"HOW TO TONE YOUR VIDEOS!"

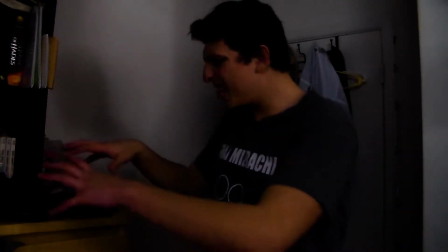886s
I mean, look, all the clothes are just like hanging there, and my desk here is it's all gross, it's completely filthy over here.
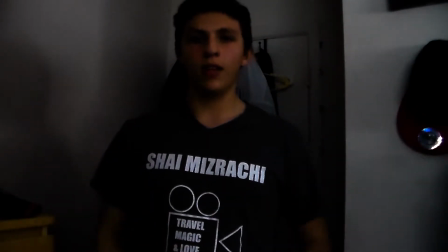896s
And you know, it's just darker and just gross, and colors pop out that shouldn't be popping out. And I mean, can you imagine, like, if my energy dropped, like if I wasn't as excited and energetic like I mentioned, it'd be kind of boring, you know?
If I just started the video like, hey guys,
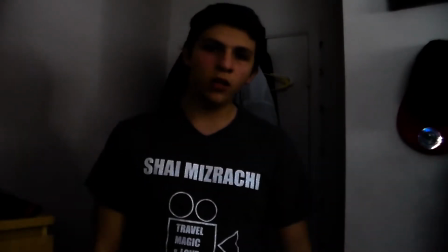917s my name is Sean Mizrahi, welcome to my channel, and so today we had a snow day.
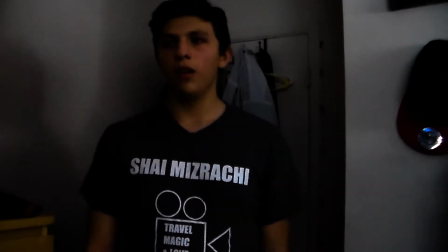926s Yesterday too, but
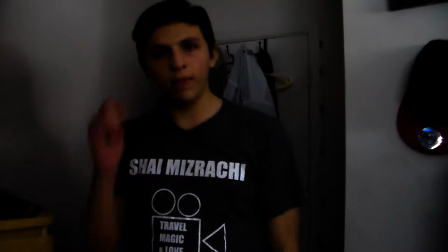931s yeah, so today I'm gonna teach you how to tone your video so it looks cool,
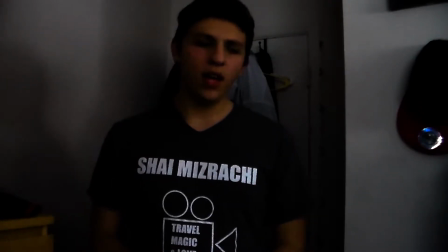937s kind of like this one a little bit. You know, I got a little bit of better lighting. just snow.
It just doesn't look good. I mean, no energy at all. Like, not in me, not in the room. It was just gross everywhere. I probably would not make a video like that and then post it afterwards.
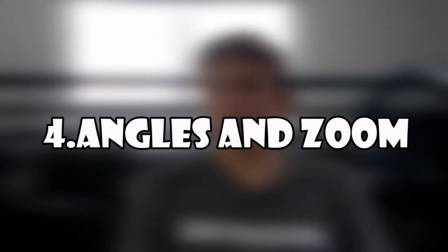962s
Another thing is, you know, the angles of your shots.
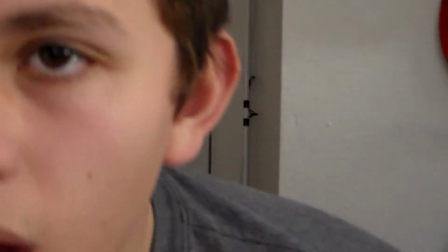966s
Because, I mean, if this was pretty close up, I mean, especially if it's handheld and everything.
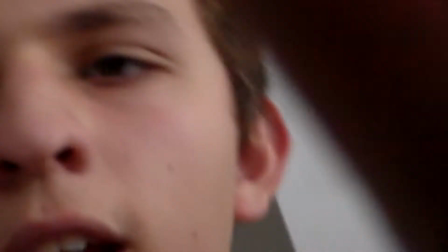972s
If it's handheld and everything, it's kind of hard to see what's going on. Everything doesn't look as it should be.
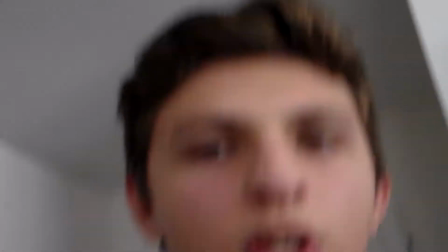979s
It's all shaky and gross. And especially when it's in your hands, it's kind of hard to see how to hold the camera right,
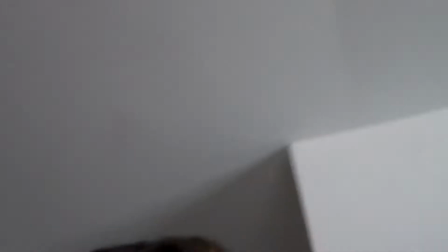986s
or else you might be too far to each side, or you might not be able to see yourself right.
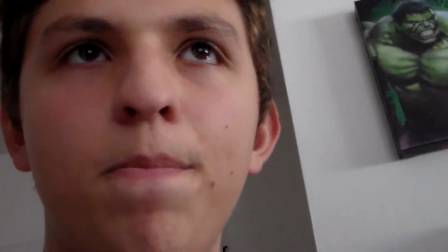991s
It just doesn't feel like a good video because everything's moving too much, and that's not what you're going for. And the color grading. Color grading does a lot for your videos. Adobe Premiere does a really good job with color grading. I really appreciate the color grading in Adobe Premiere. I'm using color grading right now, but I also like to heighten the, you know, colors, have some things pop out. I usually like to have my highlights a little higher and my shadows a little darker, so it's a really big contrast. A good example would be my Magic Club video. The link will be in the description below. Grading can help stress, you know, the contrast and the temperature. You know, like the footage earlier of the snow day going on, I took the temperatures down so that, you know, you can really feel how cold it is outside right now. It's 18 degrees out and -8 degrees in Celsius if that's what you're going for. I prefer Fahrenheit, but that's pretty freezing. We have about 13 or 14 inches of snow outside right now, but the footage, I mean, I like what I took, but if you're just seeing white everywhere, it doesn't really help the tone. I want you guys to feel, you know, that it's really actually cold outside. So I took the temperatures down, but if I took the temperatures up, it would look much different, and it wouldn't feel like it's winter at all. It just wouldn't even look good. It would just look like a yellow snow everywhere. So just look at the following clips from before and see it without color grading and with color grading, both cold and warm temperature. So you can see here that, you know, it looks pretty bland.
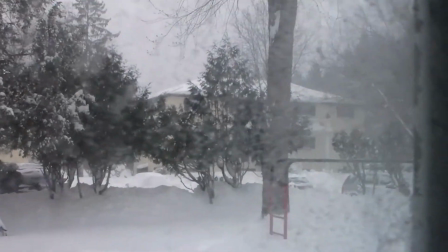1102s
It's all white. You can't really see the contrast in anything. But if I do the color grading into it right here,
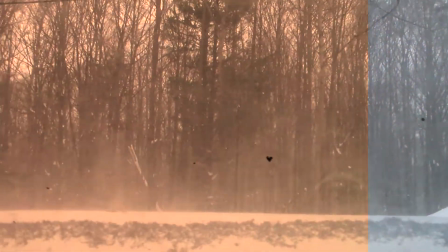1109s
you can see that the temperature still looks kind of weird, you know, because it's all orange and it doesn't look right.
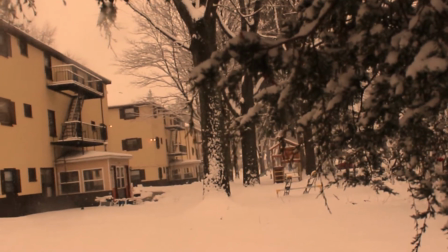1115s
You know, it doesn't match. You don't really feel cold at all. It feels kind of warm and welcoming. But if I color grade it to the right, to the left side, you'll get that blue temperature.
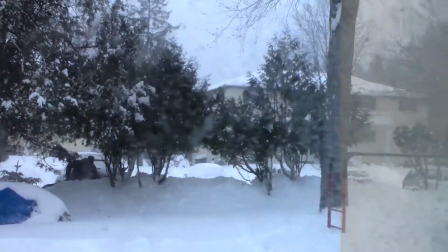1128s
You know, you'll feel kind of chilly watching this.